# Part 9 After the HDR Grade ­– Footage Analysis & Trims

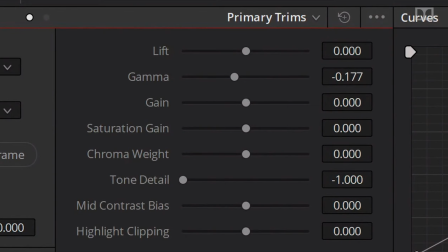But if I wanted to adjust it, there are traditional lift, gamma, gain, and saturation controls. One thing to watch out for, Dolby doesn't recommend using positive lift values to raise the black level of shots. This is because some consumer devices will apply this lift to letterboxed areas, causing letterboxing to look incorrect. Instead, use gain and gamma to add brightness to a shot if needed.
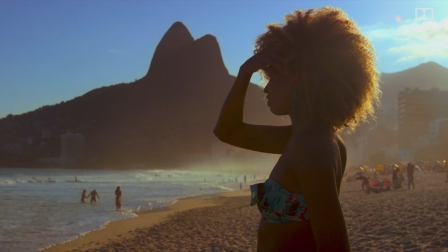On this next shot, overall it looks really good, but I do think it's just a little bit dark.
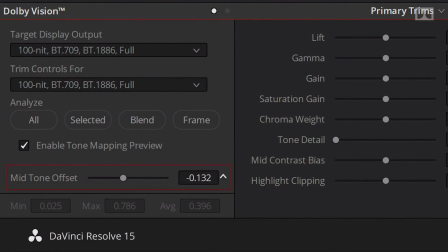The mid-tone offset control applies an offset to the calculated average picture level. This lets you adjust the overall brightness of the shot quickly without clipping highlights or crushing shadows.
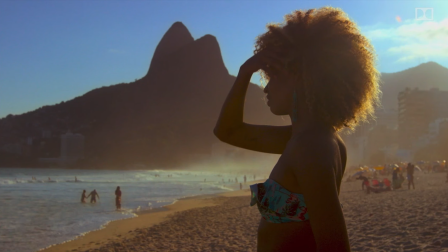If I just dial it back a bit, you can see the shot brightens up nicely.
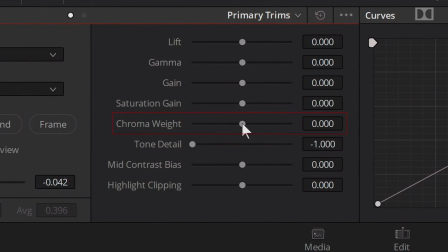Next, there's the chroma weight control, which is very useful for bright, saturated colors that don't map well into SDR.
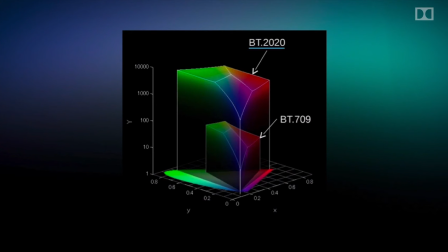Because you're mapping from an HDR grade that has way more color volume into a much smaller SDR container, compromises have to be made. While in HDR, it's possible to have very bright and very saturated colors, in SDR, there just isn't enough color volume available for both high brightness and high saturation.
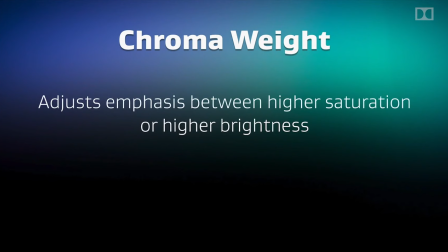What chroma weight does is adjusts what's more important for the image, saturated color or high brightness.
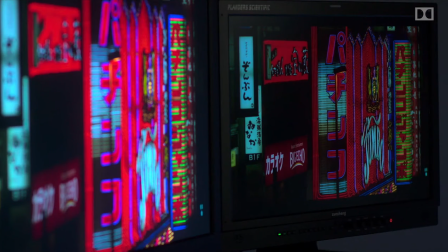For example, in a shot like this, with these super saturated neon signs, we can see the analysis kept the brightness, but the reds aren't as rich as I might want.
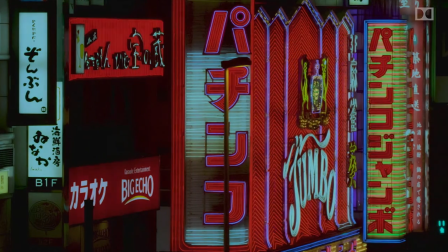If I dial in some more chroma weight, it helps to bring out those super saturated reds on the neon signs.
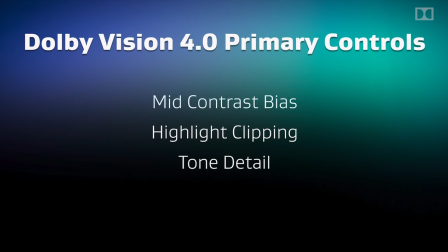Next, let's look at additional controls that are only available in Dolby Vision 4.0.
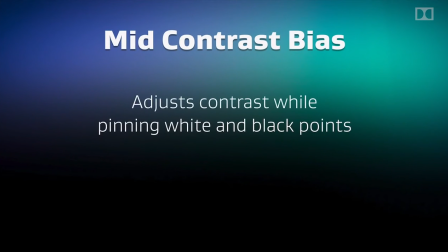We'll start with the mid-contrast bias, which adjusts the overall contrast of the image,
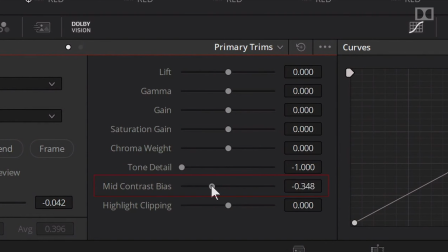allowing you to add or remove contrast while keeping the white and black points the same. So for example, on this shot, I was going for a softer look.
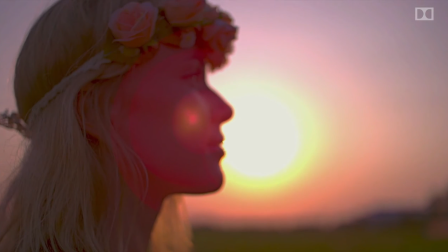So I'm going to just back off the mid-contrast bias a bit to take out a bit of contrast.
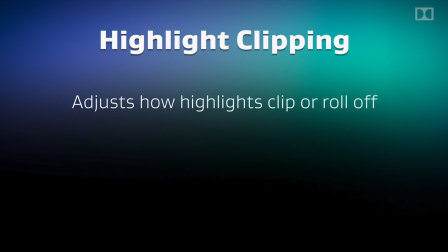Highlight clipping adjusts how much highlights are allowed to clip. For example, on this shot, I really wanted the sky to be bright and poppy.
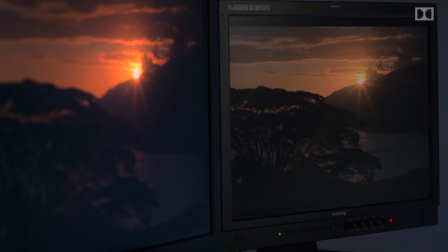On the HDR grade, that's no problem at all because we have so much more brightness available.
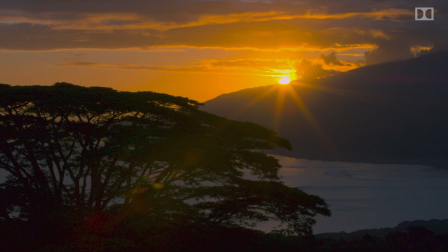But on the SDR grade, I'm willing to let it go into clipping a bit just to brighten up the whole sky.
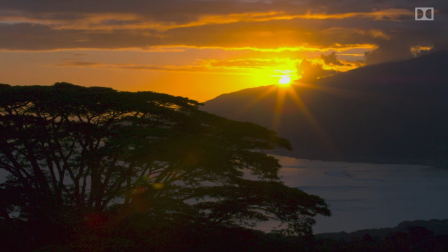If I dial back the highlight clipping, I can get the sky exactly to where I want.
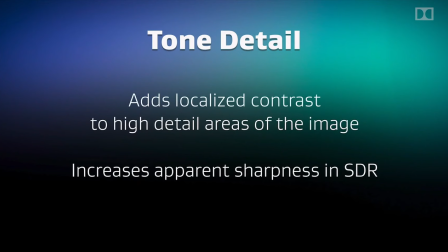Next up, tone detail. This is a bit like sharpening. It adds localized contrast to higher detail areas. This can be useful because HDR grades appear to the eye very sharp due to their superior contrast. Sometimes that sharpness doesn't always carry over to the SDR target.
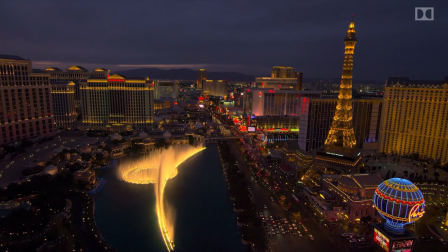In a shot like this, all the little details on the Vegas Strip appear very sharp in HDR, but the SDR feels a little soft.
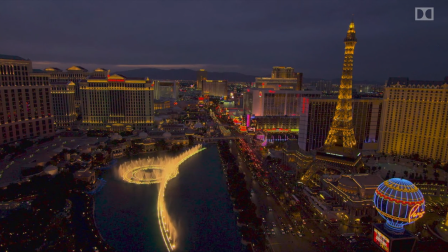I'm just going to dial up the tone detail a bit to add some sharpness to the SDR version to compensate. In Dolby Vision 4.0, there are additional secondary trim controls which are very useful. You can think of these as targeted trims versus the overall trim controls we just explored.
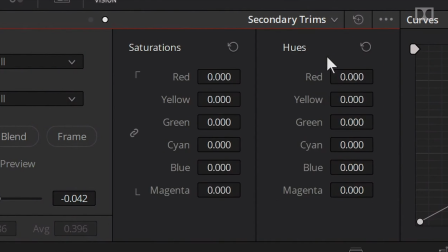Switching over to the secondary trims, you can see that we have vector controls for the hue and saturation of individual colors. This can be really useful to narrow down and adjust isolated parts of the image.
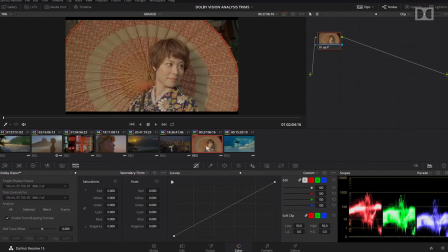For example, in this shot, the reds are tracking a bit too orange in the tone-mapped SDR.
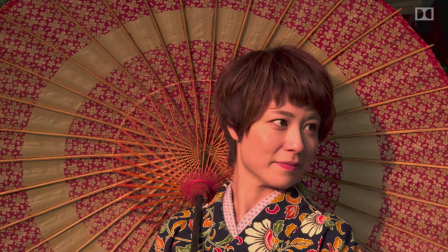Adjusting the red hue will let us dial them in exactly where we want them.
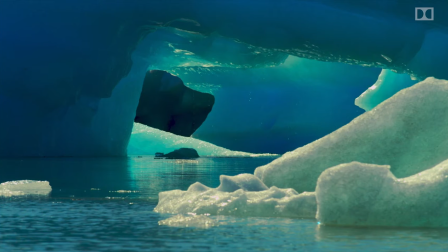And in this shot, you can see the blue is a bit weak in the SDR version. I can dial in a bit more teal and blue saturation to compensate. Now that we're happy with the 100 nit SDR trim, it's also possible to go in and do additional trims for other display targets. For example, if you wanted to see how the tone mapping would look on a 600 nit consumer display and then adjust your trims to that display, you can. Or if you're mastering at a higher target like 2000 or 4000 nits, you may want to specifically do a 1000 nit target as well. While the 100 nit target is usually all you need, you can add as many trim targets as you want.